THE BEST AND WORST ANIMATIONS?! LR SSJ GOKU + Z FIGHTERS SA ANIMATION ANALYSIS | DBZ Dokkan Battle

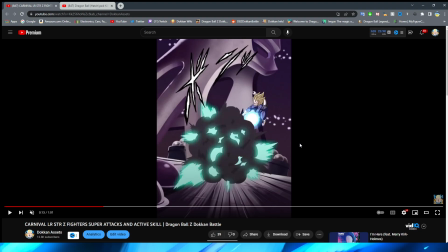12:09 And I think one thing that is really interesting to think about, and I know this may be ironic coming from me, considering the fact that I talked about that I was still disappointed with the Carnival Goku and Vegeta, and I still am, right? Or not the Carnival Goku and Vegeta, the Dokkan Fest Goku and Vegeta, rather.
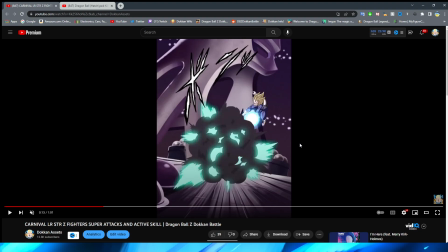12:28 And I guess, you know, Carnival Goku and Carnival Metal Cooler to that extent. But I will say, in terms of the super attacks, I know we still have to look at the 18 key, but those supers were miles better than these are.
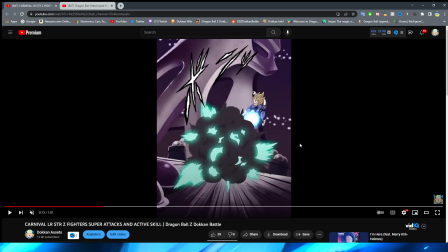12:46 And you're telling me that these are supposed to be on the same tier? Metal Cooler and the Super Saiyan Goku are on the same tier of animations as these? Right? Like, I still don't think that those animations were as good as they could have been. But these are by far so much worse.
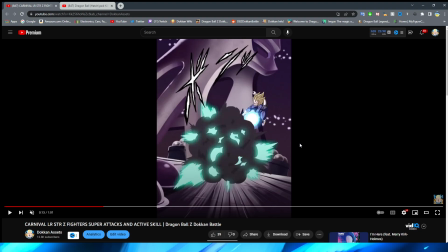13:03 And I understand that those were for like a big celebration. But with the technicality, this has the same Carnival logo on it. It's the same type of LR. So it's just so interesting to me that the animations are this lackluster comparatively so.
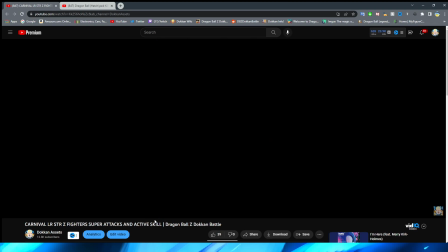13:21 So now we have Goku pop up on the screen.
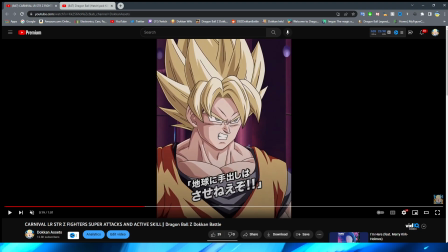13:26 I gotta say, his face definitely looks a little bit funny throughout this whole thing. However, this is not an LR. This is not an LR Bobo. This is not a L of the animation. I know for a fact this is because they were just basing it off of what the original source material looked like,
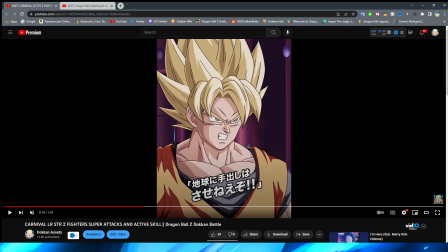13:45 and the original OVA for Hachiak just looked a little bit wonky in some areas. So that's why Goku looks like that. I'm not going to say that that's the animation's L. But yeah, his face obviously contorting a little bit. I will say, though, the way that he transitions into this screaming face is definitely very awkward.
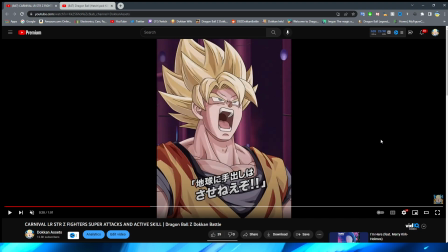14:03 It is basically a frame by frame until they get into the final shot here.
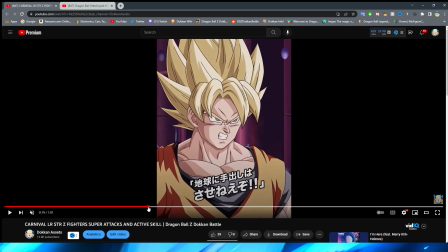14:07 Like, it's just kind of weird. It doesn't really flow that well. Like, funny enough, I think this might have almost been a good opportunity for them to use the fade. I always talk about in my videos that I hate when they do the fading between assets, but this might have been a better place for it.
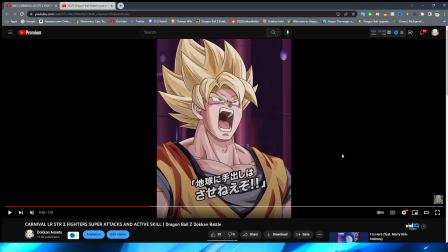14:24 To kind of just have it be like to rise up to the final pose. It just feels a little bit choppy even in full motion. You know, just having it basically go frame by frame.
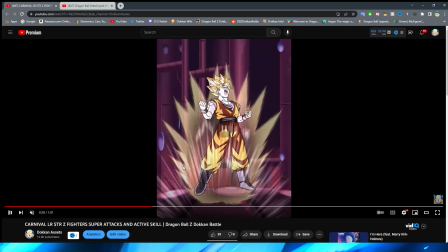14:36 But when Goku's shouting, it looks pretty decent, and I do really, really like. It's super quick there, unfortunately.
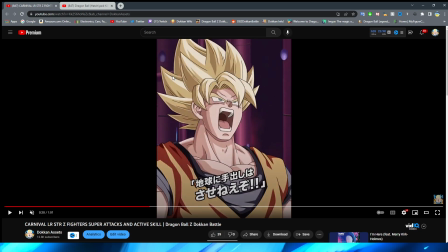14:42 But yeah, this, right? I really like that his hair actually begins to spike up a little bit. And you can see, this is what I was talking about where Vegeta, you know, the color just changes immediately to reflect the color of the, or I guess you'd say the light coming off of the Ki Blast, right? I think I need a drink of water. Hold on. Hydrate or dihydrate, baby.
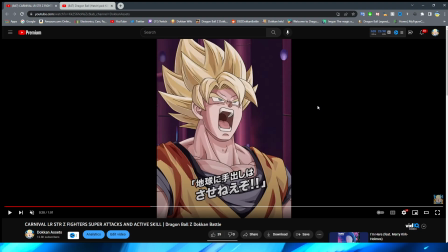15:03 Don't forget to drink water while watching this video, ladies and gentlemen. Anyway, so yeah, hair spikes up, and obviously we have the color fade in to this. It's kind of a shame that they don't linger on this shot a little bit longer, because I think this shot is pretty decent, but they immediately cut to this, which does look pretty good.
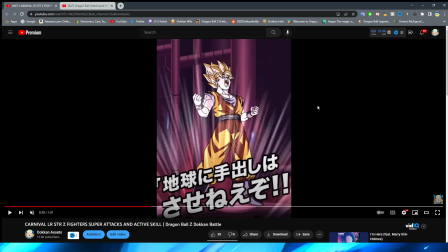15:20 This actually looks very anime accurate, if I'm being honest with you. Like, this specific shot, like, this looks like when anime characters are a little bit more far away.
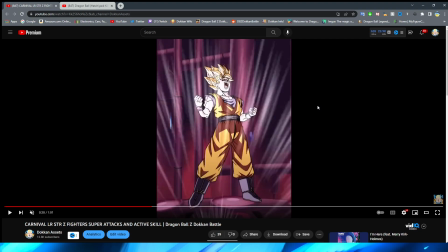15:28 This looks pretty much exactly how I would expect, so definitely not too bad.
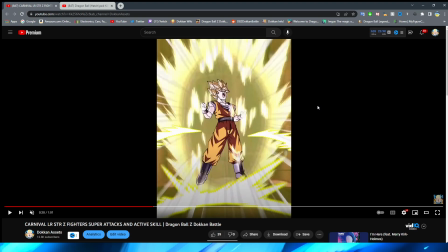15:33 Really like this impact frame, actually. That is super cool with the Ki Blast, or the Ki Aura, rather, excuse me, then appearing right there.
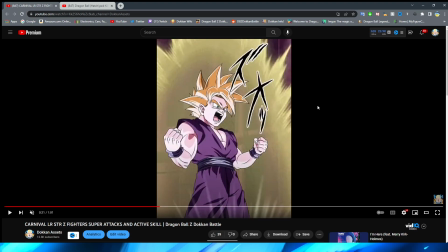15:41 And the Aura looks good. Goku's movement looks pretty decent. Gohan here looks a little bit janky, but again, I'm going to leave that up to the OVA and not the animation itself, because obviously Dokkan tries to be as accurate as possible to the original animations.
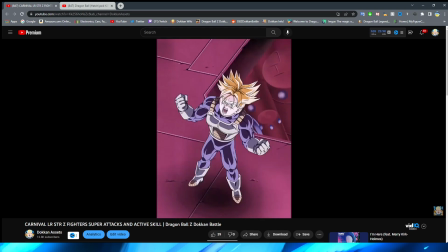15:54 We have Gohan powering up here. We have Piccolo powering up here. He looks pretty good. Trunks powering up here also looks pretty decent.
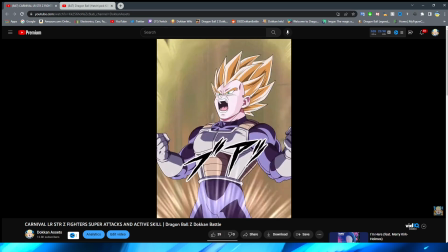16:01 And we have Vegeta powering up here.
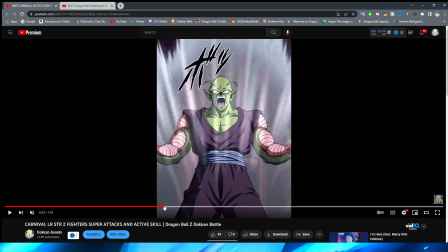16:03 I will say, the one thing I will comment on all of these, and again, I think this is more so the animation of the movie, is that they all do feel very static.
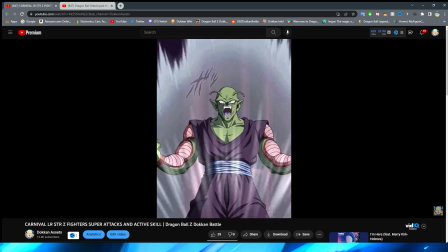16:12 I feel like there's not a lot of, like, oomph to these power-ups, you know?
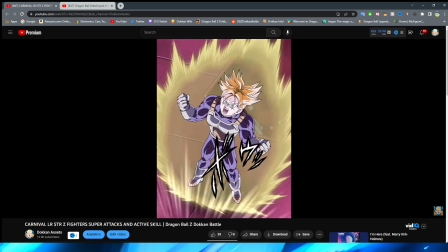16:17 They're just kind of there. They just kind of happen.